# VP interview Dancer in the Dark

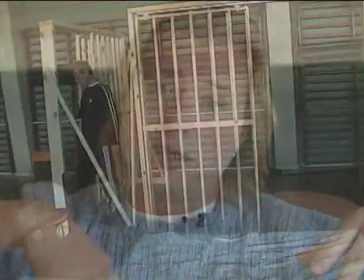[19:39]
I slotted in a section that was put in between Selma's walk down the corridor through the cells and her entrance to the hanging stage. It was a very bizarre and strange piece, very abstract and surreal, sort of somewhere in between Picasso's Guernica and a painting by Hieronymus Bosch. It wound up never being in the final cut of the film, but I think it was a pretty interesting experiment nonetheless.
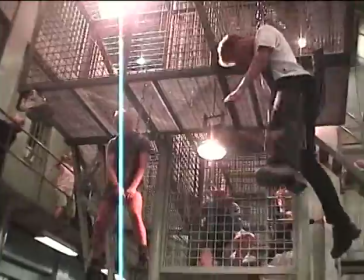[20:11]
We had a set created that was a series of suspended cages, metal cages.
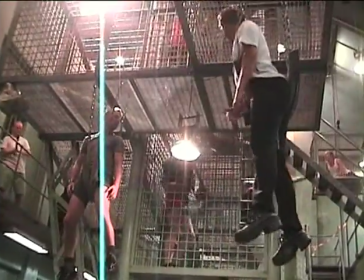[20:17]
It was very interesting and very frightening. It consisted of all of men prisoners.
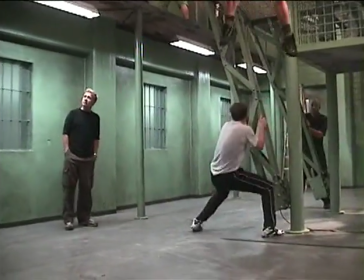[20:23]
They were in the cages, they were hanging off the sides.
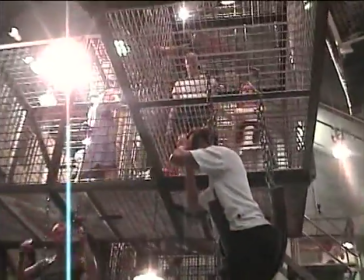[20:27]
They were underneath on the floor as if it was sort of hell below.
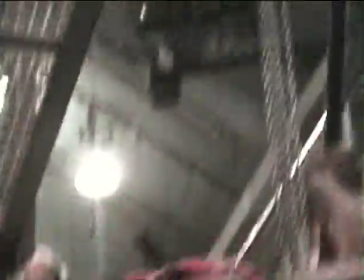[20:34]
And Selma, with the guards, takes this walk through this passageway,
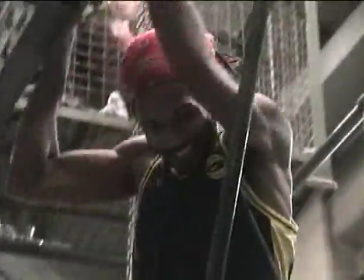[20:39]
this small labyrinth, and then opens the door and steps out into the hanging gallows.
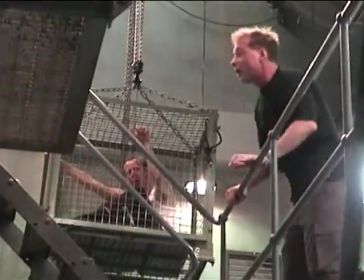[20:44] 9, 10, 11, 12, 13, 14, 15,
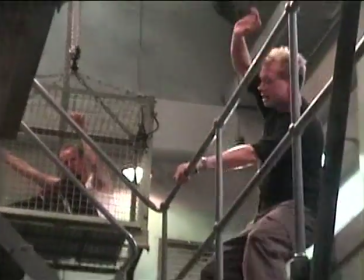[20:51] 16, 17, 18, 19, 20, 21, 22.
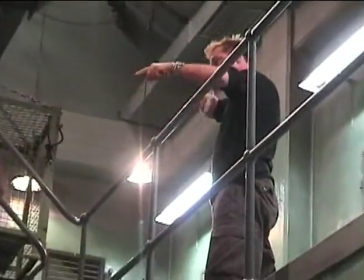[20:59] Crazy, right? No, switch. 23, 24, 25, 26, 27,
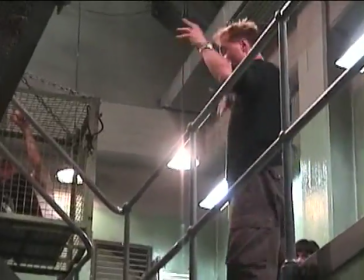[21:07] 28, 29, 30, 31, 32, then directed to her.
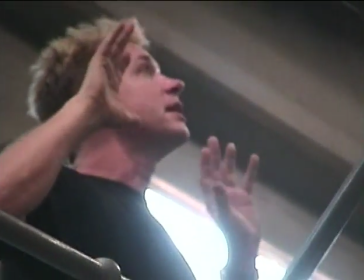[21:12]
Everything that you're doing, no matter what location that you're in,
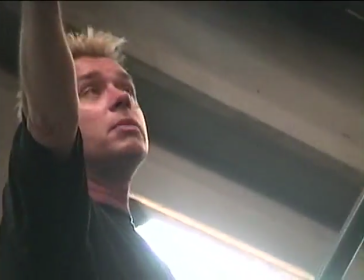[21:18]
has to be directed to Selma from wherever she walks all the way through.
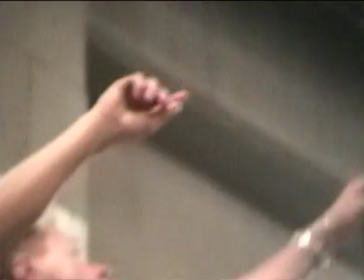[21:25]
So if you're up high, like you are, or tall like you are, you still have to look down.
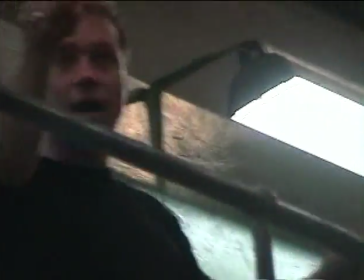[21:31]
The same thing for you guys. Wherever you are, you've got to find her and follow her path through here,
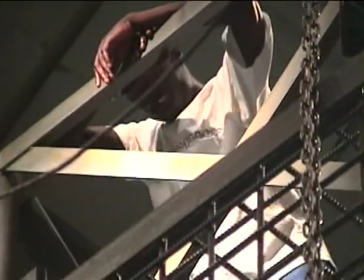[21:38]
because this is all her horror fantasy.
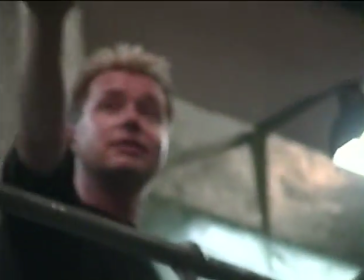[21:42]
Whenever you can, you look to send that energy to her as she moves along that whole path.
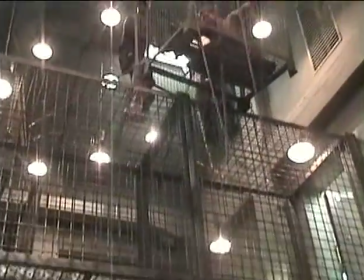[21:48] 5, 6, 7, 8.
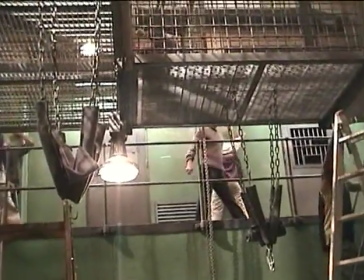[21:52]
I wanted it to be extremely surreal, so I added a lot of naked prisoners in there,
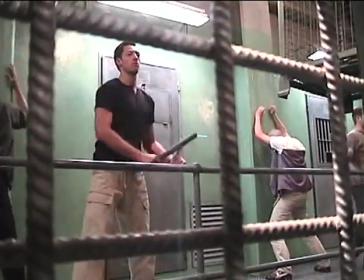[21:59]
because I thought that if we're going to go there, we really should go there.
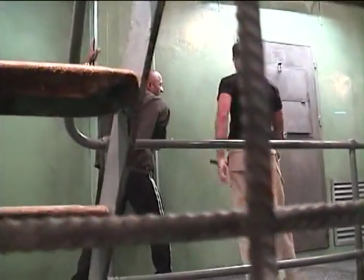[22:03]
It was hard finding guys to do that at first, but the combination of the heat,
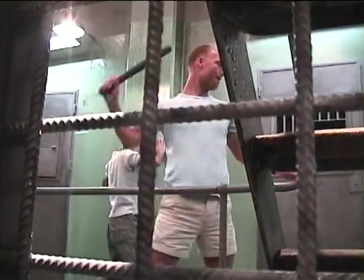[22:09]
the combination of hearing this amazing segment of music, eventually people felt so free and realized that it wasn't
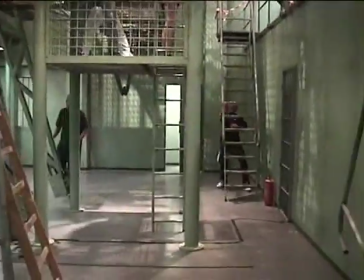[22:16]
gratuitous nudity, it was nudity that showed how vulnerable and exposed prisoners were in a situation like that.
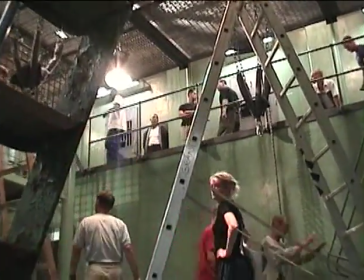[22:24]
You can hit the wall if you want. You can hit that grating on the window if you want.
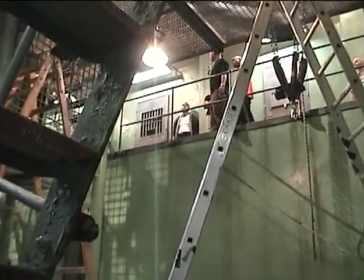[22:30]
It's never supposed to be like you're hitting the prisoners. The frustration is that you can't hit the prisoners.
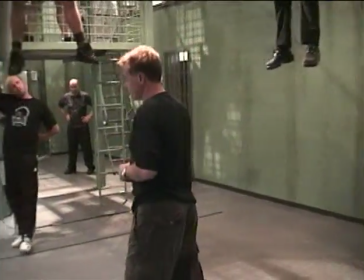[22:37]
Okay, so that's the point. You know, be in character by the time you hear 99, all right, or 98.
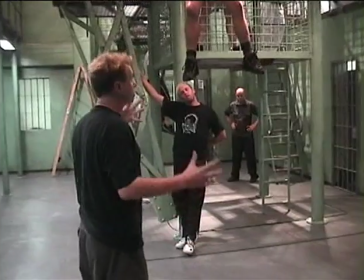[22:45]
So you're not frozen prior to that.
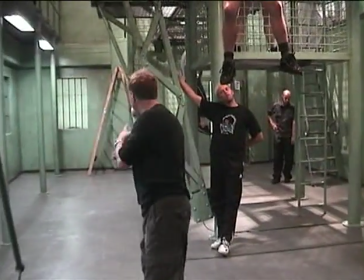[22:49]
You're already in some form of movement or walking or energy or pacing or this, or just so that it has a breath to it.
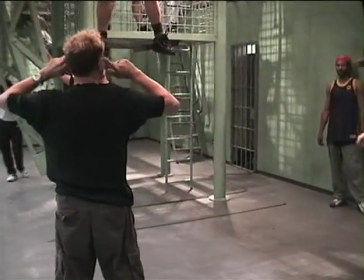[22:57]
So when the doors open up, even though you don't start the movement until 100 or 101,
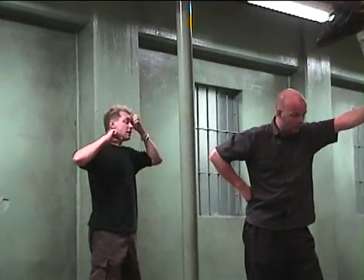[23:03]
we're not opening it up into a space where nothing is alive. Anytime you're shaking stuff and rattling stuff, you can feel free to yell and scream.
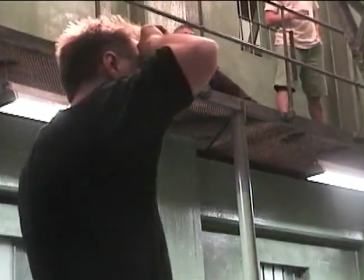[23:12] Okay? All right. I'd like to try this just with the music once. Here we go.
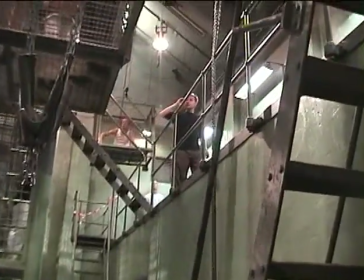[23:18] 97, 98, 99.